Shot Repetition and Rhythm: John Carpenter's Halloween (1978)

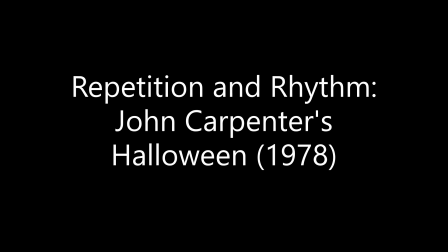(0:00)
In this examination of John Carpenter's Halloween, we're going to look at shot repetition and see how it's used to create rhythm in a scene of suspense. The scene is about a minute long. It's 17 shots, actually 16 shots in the main part of the scene, with shot 17 breaking the pattern.
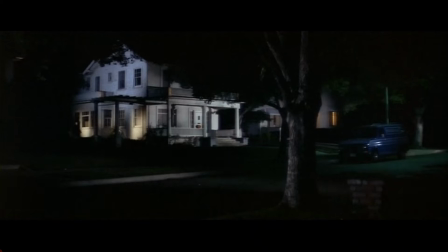(0:13)
Shot A occurs 8 times, half of the 16. Shot B occurs 4 times, half of the 8.
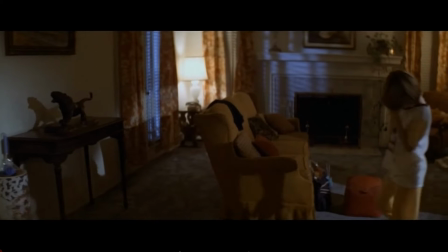(0:19)
And shot C occurs 4 times, what she's looking at. Now, shot D will break the pattern.
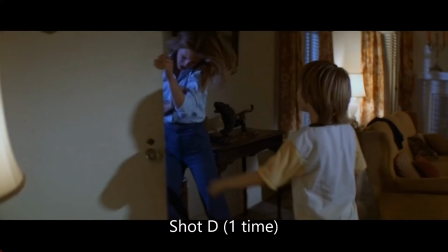(0:25)
Shot 17 take us out of the danger and into a moment of relative safety here.
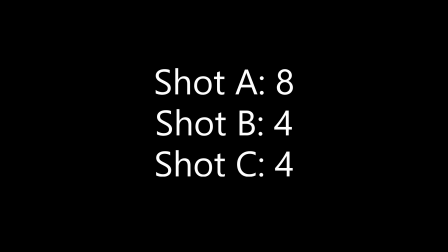(0:30)
It really breaks down 8 shots of our protagonist, 4 shots of what's behind her, and 4 shots of what's ahead of her, the possibility of safety. Let's see how it plays out in this scene. The only really fancy shot in the scene is this first shot with the camera barreling behind her, tracking towards the door as she's going to try to get into this house.
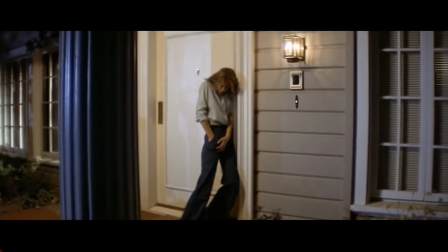(0:47)
It stops here and it sets up shot A. This is the primary composition of the scene that's held 8 times.
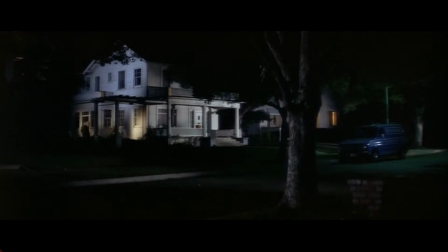(0:54)
She looks over her shoulder. This is shot B. And so now we're chained to her subjectivity.
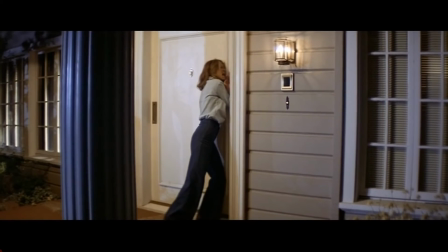(0:58)
So we see her at the door, her looking behind her, and her looking at the possibility of safety will be coming up here in just a moment.
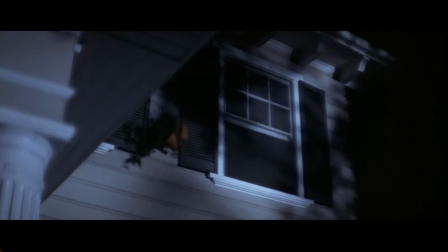(1:05)
So we repeat shot B, repeat shot A, and then we have shot C here introduced. Now, all of these shots here are relatively simple.
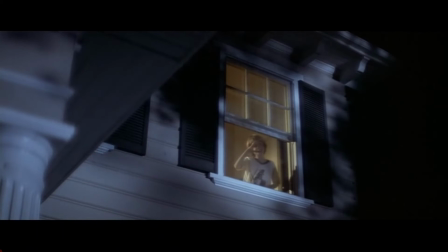(1:12)
He's using this limited number of shots and repeating them to establish a rhythm, almost like notes in music.
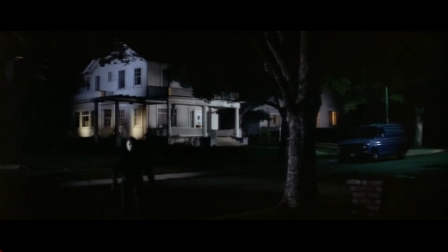(1:18)
You work with a limited set of options, but you time those and juxtapose those to create a rhythm.
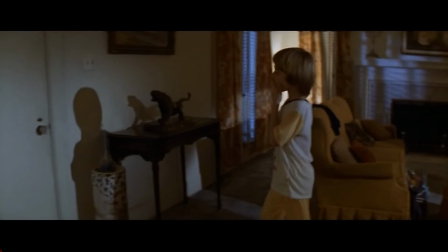(1:25)
You play off of a limited set of options to create an effect. And then shot 4 here, or the shot D, which is the 17th shot in the sequence, is held longer.
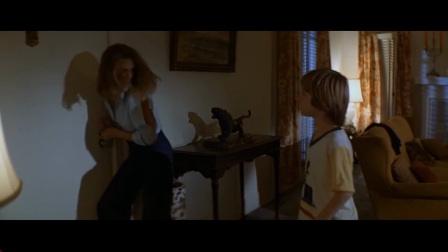(1:33)
Just like that first shot was held for a long period of time, this shot is held longer, creating kind of a symmetry at the beginning and the end of this sequence here.
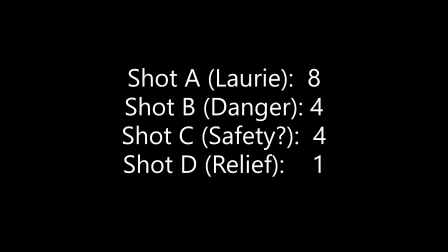(1:40)
So we see how this plays out. Laurie, our protagonist, has half of the scene. Half of the rest of the shots are behind her, then half in front of her. Then the final shot, shot 17, taking us out of that, breaks the pattern.
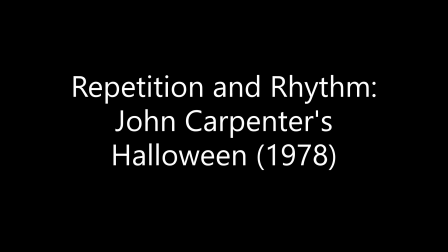(1:51)
All of this is indicative of Carpenter's incredible ability to create suspense through shot repetition and editing. He knows when to be fancy with the camera and when to not be fancy with the camera, when to hold back, be restrained, and let the editing tell the story and create the suspense in the scene.